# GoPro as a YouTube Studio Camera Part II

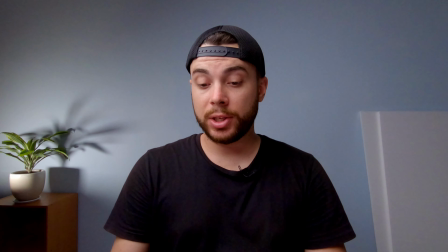(8:15)
Alright so this looks much better right now but i can see that i have a little bit
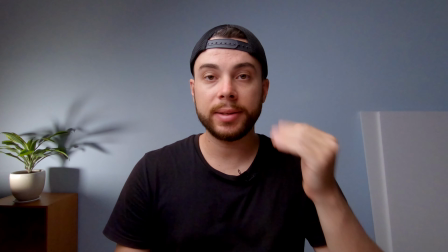(8:19)
of a shadow here and i want to eliminate that so i'm going to bring in
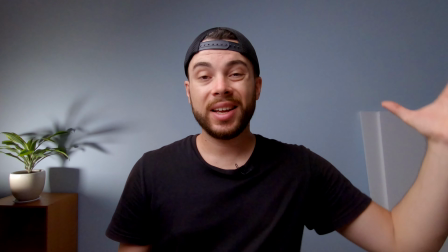(8:24)
my 5-in-1 reflector to give me a little bit of feel light on this
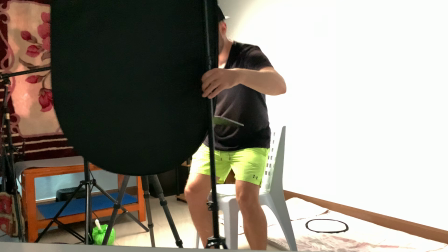(8:28)
side of my face so
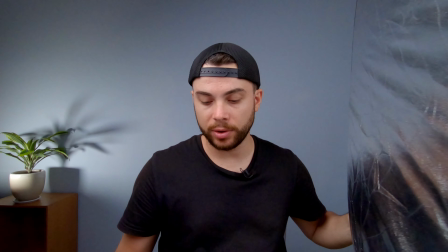(8:33)
as you can see the closer i bring the reflector the more light i have on this side of my face and I'm going to remove
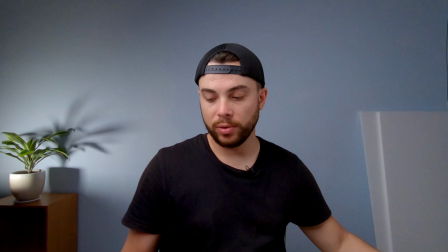(8:41)
it just so you can't really see it on camera and adjust it as needed.
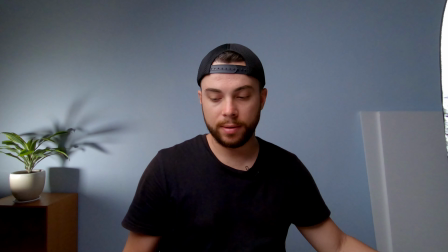(8:49)
So now you can see it's dark and if I'm going to rotate it,
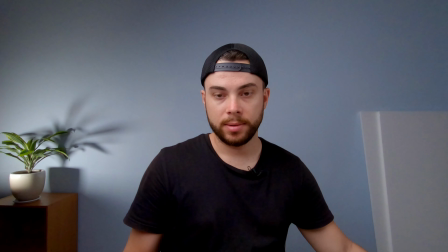(8:54)
it's going to give me a little bit more light on the left side of my face.
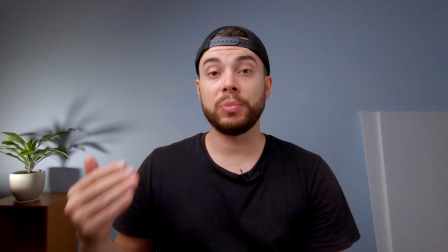(9:00)
This is pretty much the best image quality you could get from a GoPro camera.
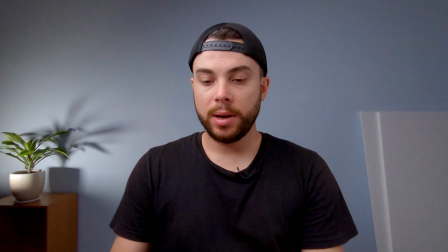(9:06)
Everything is pretty well lit, the background and me. And I think you don't really have a lot of noise in the image. Looks pretty good as far as I can see and it's totally usable for YouTube videos.
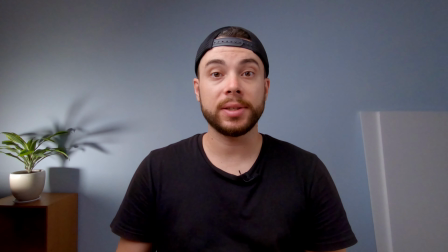(9:21)
Now let's try to create a dark mode scene, a more contrasty scene where I am going to be well lit and the background is going to
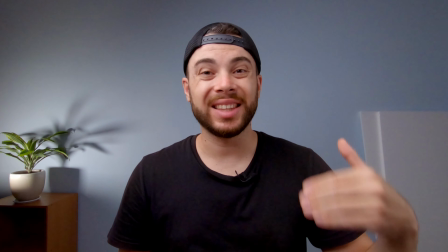(9:29)
be a bit more dark to create a little bit more depth and more contrast in the image.
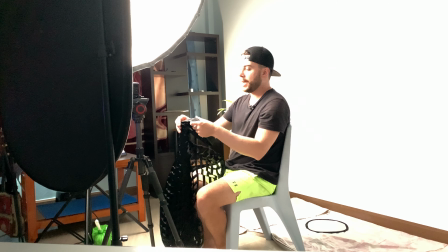(9:37)
So first thing that I'm going to do is add back the grid to control
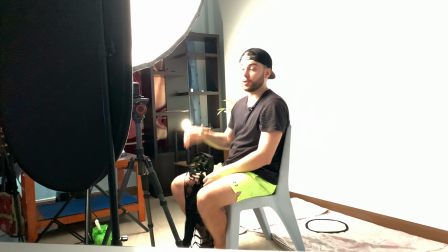(9:42)
the light better because I don't want the light to spill on the background as much.
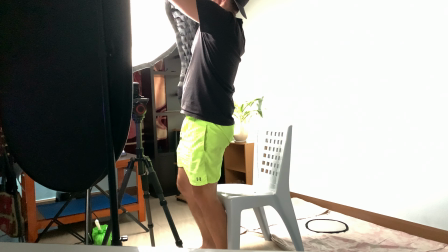(9:49)
Just going to glue it back and
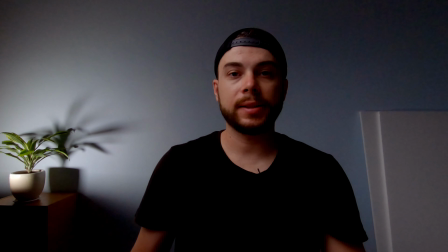(9:55)
as you can see right now the same amount of brightness from the light but with the grid added the background looks a little bit darker and moodier basically but at the same time my face is a little bit underexposed
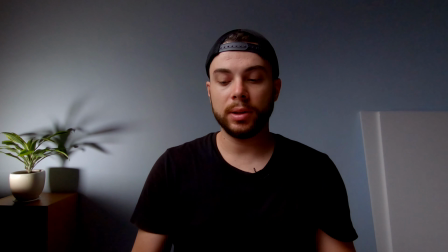(10:11)
so i'm gonna have to bring in the exposure a little bit i think something like this looks good and also i'm going to adjust the angle of the light a little bit
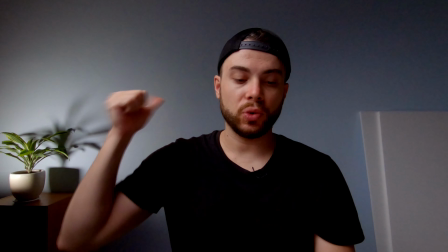(10:22)
more towards me and not towards the background to make the background even even more dark.
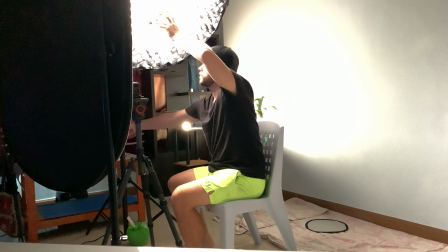(10:29)
Okay, so something maybe like,
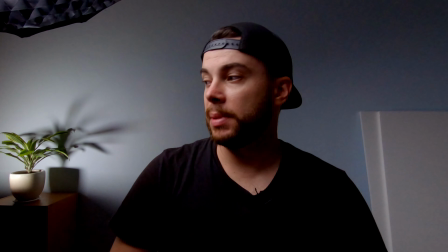(10:34)
let's see, yeah, something like this, but now you can see the light in the image.
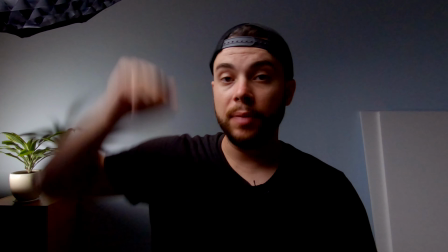(10:39)
I'm gonna lift it up a little bit more.
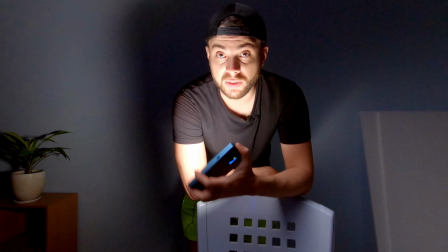(10:45)
And now to give a little bit more mood to the scene,
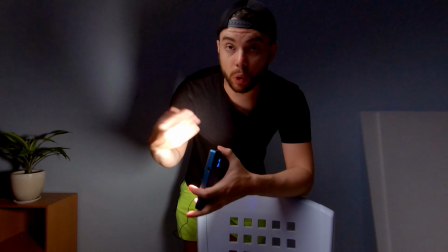(10:47)
I'm going to change the background light from white to orange to just spice things up a little bit.
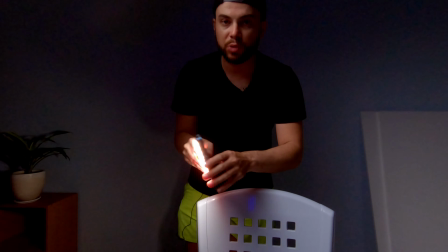(10:54)
If you don't have an RGB light like I have,
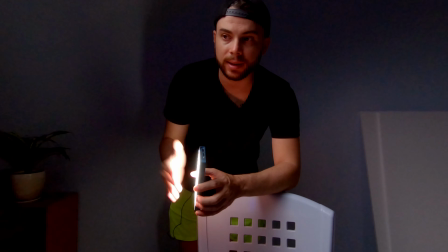(10:57)
you can simply add a gel in front of the light and then you're gonna have the option to change the color of the light basically.
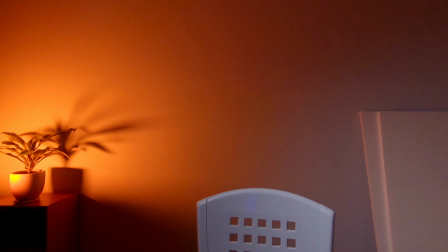(11:05)
But luckily for me, I have an RGB light. I'm gonna put it here just to add a little bit of light on the plant in the background,
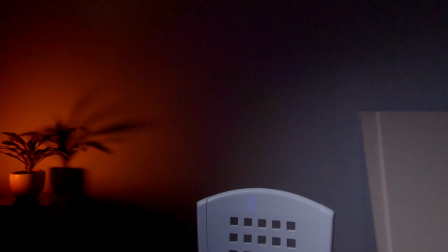(11:13)
a little bit of spice of interest. and I think this is, this looks pretty good already.
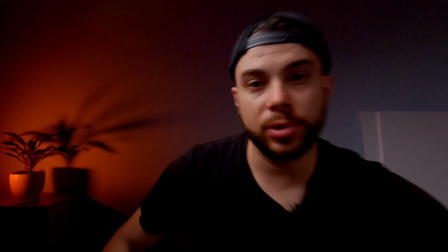(11:25)
And obviously, I'm going to also bring my fill light,
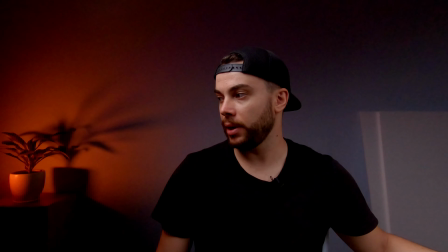(11:31)
my reflector, but I don't want the reflector to reflect in the background, just on me, so I'm going to adjust it.
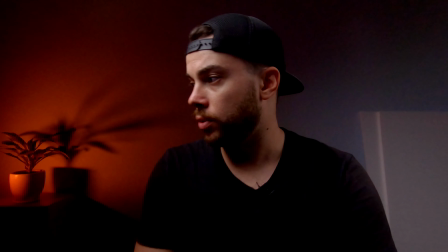(11:38)
And this is too close. I'm going to move too close to the camera, just like so.
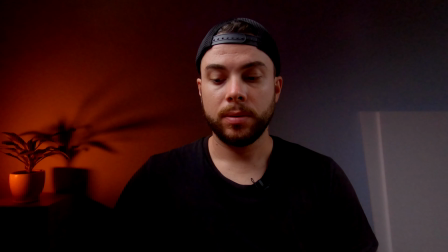(11:48)
I think I can add a little bit more brightness to my face. Maybe this is it.
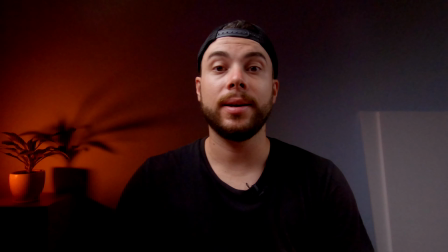(11:55)
And there you have it, the dark mode more or less.
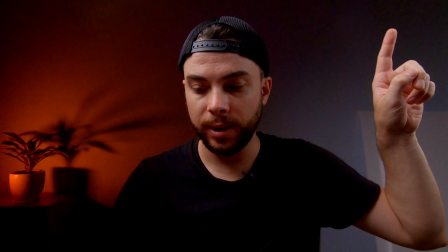(12:01)
I can see a lot of noise in here, on the iPad at least,
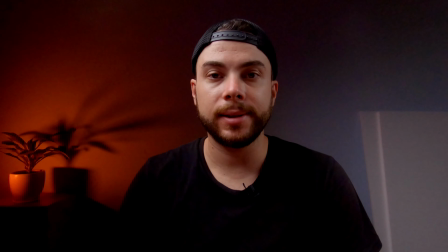(12:05)
and also a lot of noise in here, but this is the limitation of the GoPro camera. That's the best quality you can get, basically, with a GoPro camera. In my personal opinion, it looks pretty good. It looks usable, totally actually usable. So it's not bad at all.